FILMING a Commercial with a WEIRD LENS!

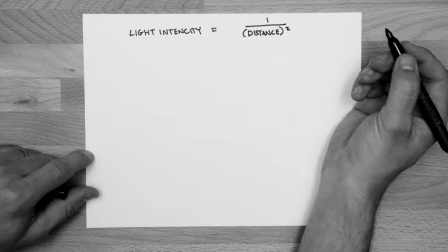[3:59]
One great thing with macro filming and photography is that
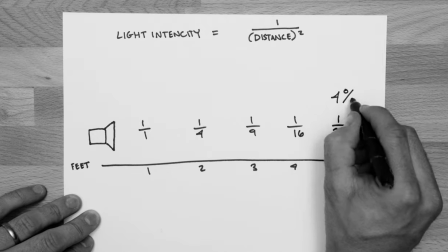[4:03]
regular lights when you bring them in really close they get a lot brighter
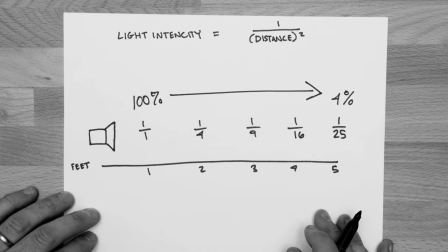[4:08]
than normal so we had one 300d from aperture that
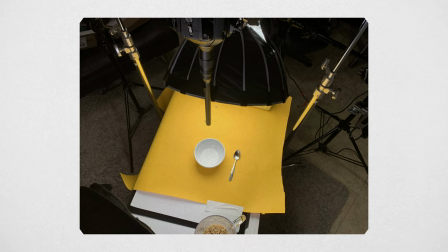[4:13]
we brought in maybe a foot away from the bowl of cereal and it was all the light we needed we
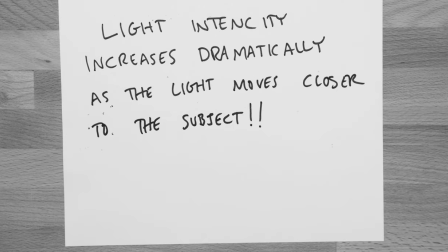[4:17]
even were able to diffuse the light and we still had enough light the reason why we bought this lens is it's super unique and there's nothing else like it and it adds an interesting perspective now when you use this lens it's definitely a statement. This isn't a normal perspective.
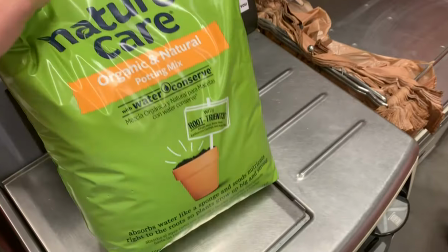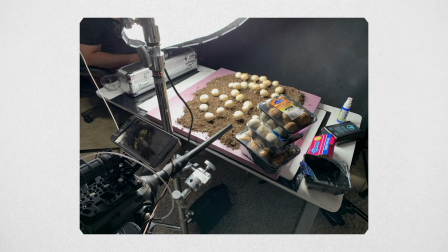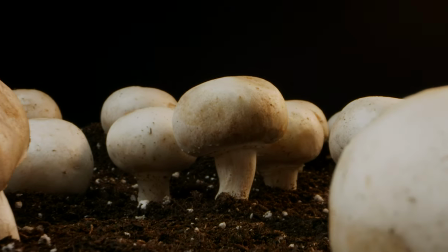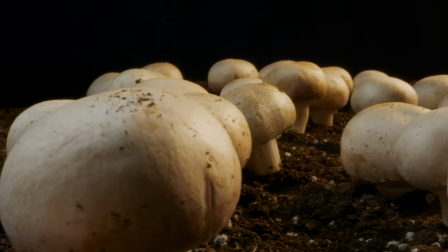For the mushroom shot, we ended up getting on a slider and pushing the camera in. And we ended up reversing the shot and having it pull out so you can see this crop of mushrooms growing. And then for the sliding shot, we actually didn't use the slider at all. I just panned the camera and the front of the lens made it look like it was a slider shot.
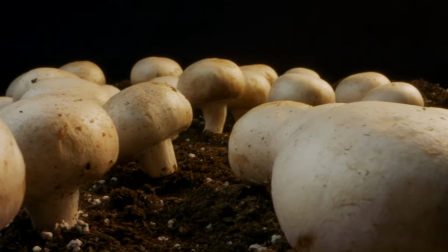[5:22]
That awesome parallax effect. This lens almost makes some of our shots look computer animated, because I've seen so many commercials where there's a computer animated object, like a phone,
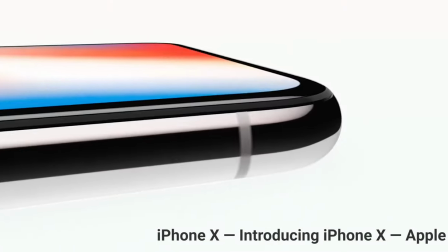[5:36]
and the camera is in a super close perspective and it makes the object look huge.
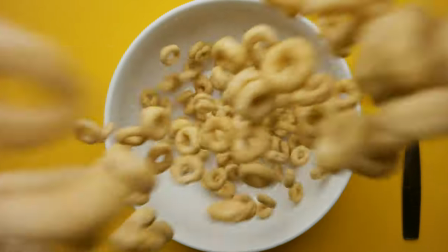[5:41]
And that's what this does, and so it almost gives this unworldly computer animated feel to some of the shots.
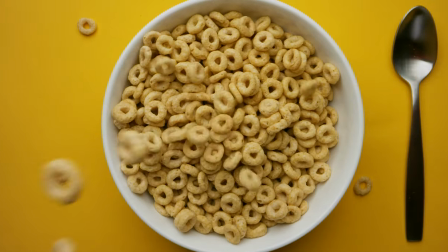[5:47]
Pretty cool. One thing that we discovered when we started filming was this lens has some white balance issues. Our lights were set to 5,500, but to white balance correctly with this lens, our camera was set to 3,400. The reason why we chose to use this camera in particular is because the frame rate,
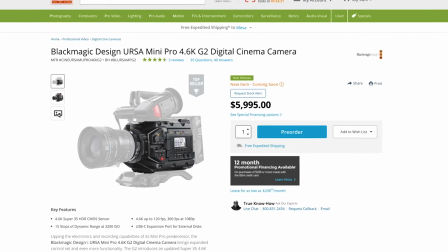[6:08]
we can do 120 frames at 4k and I love the colors on the Ursa cameras so this lens retails at $1,500 and because it's a specialty lens that won't be used all the time it could be a lens that could be rented quite honestly for most people I think that would be a great option if you didn't like this video please unsubscribe if you didn't like anything I said at all please give us the thumbs down and if If you want to leave a weird comment about probe lenses, feel free. I'm pretty sure everyone would love to read your comments.